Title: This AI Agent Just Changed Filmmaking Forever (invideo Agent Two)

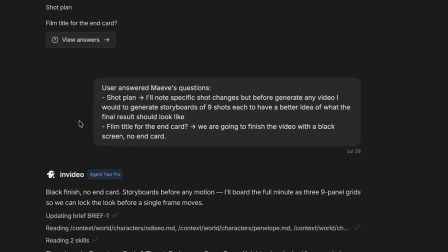And here I impose my own rule. 9 shots maximum per storyboard image.
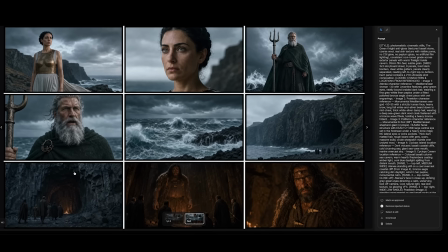The agent reads my original description and builds the first pass. At first glance, perfect, exactly my initial vision. And this is where the thing that happens on every real project happens. No matter how clear your initial vision is, the moment you enter production, that idea changes.
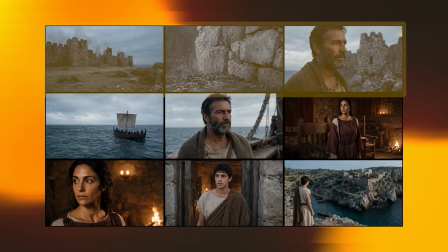3 director's notes. First, I like the opening scenes, but I want more drama.
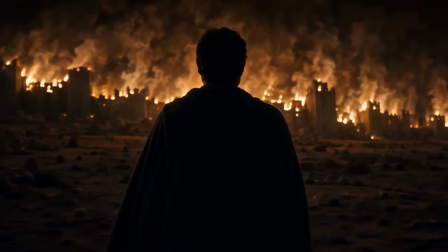So I'm adding a shot of Odysseus almost in silhouette, back to camera, with Troy burning behind him.
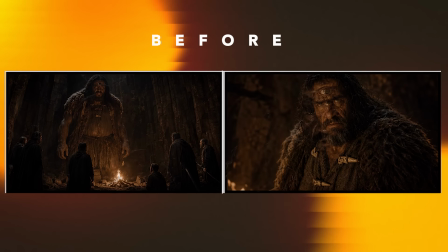Second, the Cyclops reveal. Right now you can see him perfectly, and that strips out all the mystery.
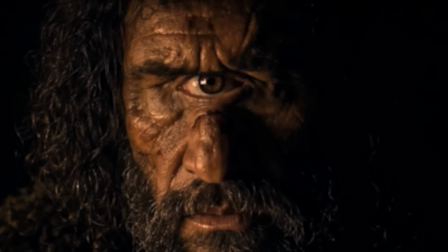I want his first appearance to be a glimpse in shadow, barely recognizable. And while I'm here, I start wondering whether the trailer needs dialogue. I think it does, but I don't have a line in my head, so I asked the agent to propose them based on the tone of the trailer.
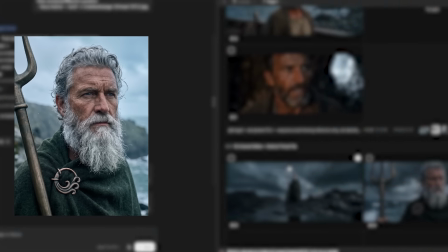It suggests 3, 1 for Poseidon, 1 for Odysseus, 1 for Penelope. Approved. With everything locked, green light to video. Videos are done, I review all 3, and I have a note.
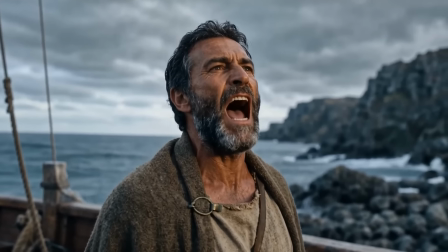Odysseus's line is delivered in an environment that's far too calm.
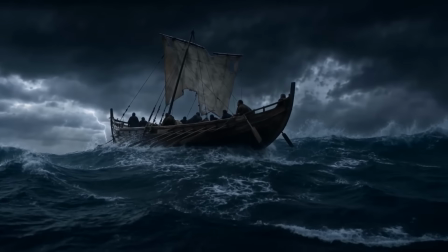I picture it in the middle of the ocean, on his ship, with a storm on top of him.
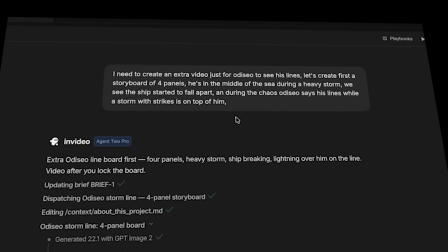I send the change, and this is the result.
And I will outlast it!
This is ready to walk into a room as a pitch, exactly as it is. But I got curious about what an editor would do with this footage. And this is the result.
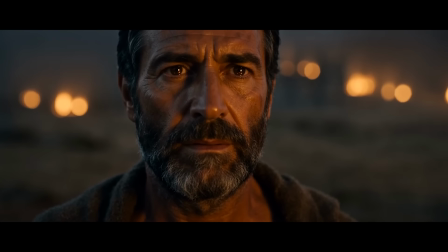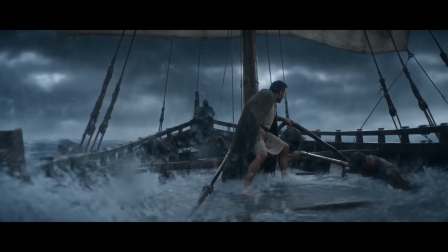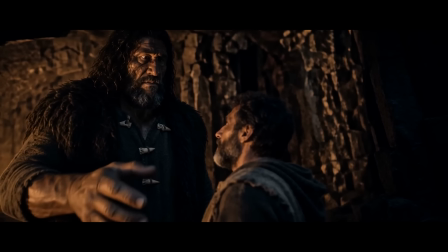And there's the most important takeaway in this video. The cut the agent delivered through Slate is perfectly usable, and for a huge number of cases, it's more than enough. But that last layer, taking the material and lifting it with judgment, with craft,
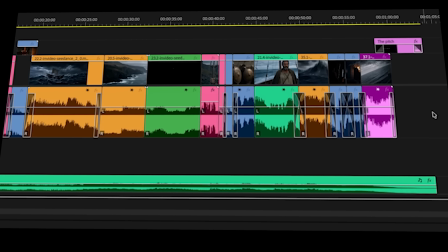with years of knowing exactly where the cut goes, that's still ours, and that's the fun part of the job. I've tested a lot of platforms, and believe me, it's a lot. None of them are at the level of intuitivity Invideo is at right now, and that's entirely down to Agent 2.0.
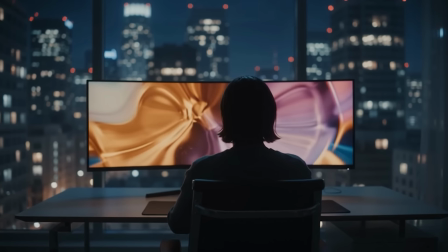This is the first time working with an agent where I actually feel like I have a specialist
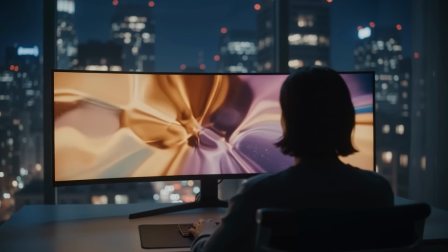available in every area of production at the exact moment I need them, with a response speed that feels like having somebody sitting next to you. And all it's because Agent 2 impressive speed and response time.
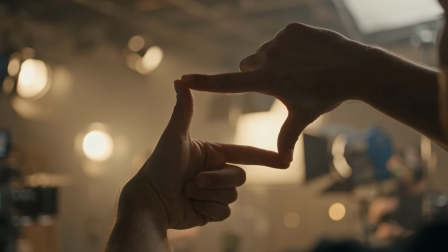You ask for something, you got it. And that's what makes it the right platform for creatives, for directors, for filmmakers,
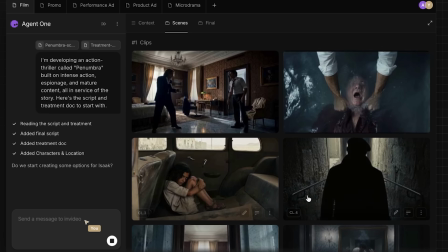for anyone who wants to raise the level of their proposals without having to become a technical expert in every tool. It lets you do the thing you're actually good at, directing. If you want to try it, the link is in the description, and there are a few surprises there.
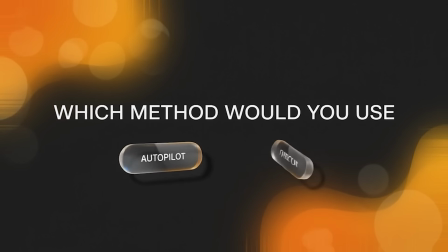And tell me one thing in the comments. Which method would you use? Autopilot? Or do you take the director's chair?
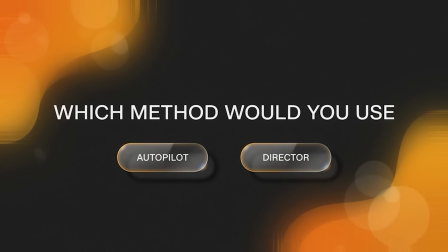See you next time!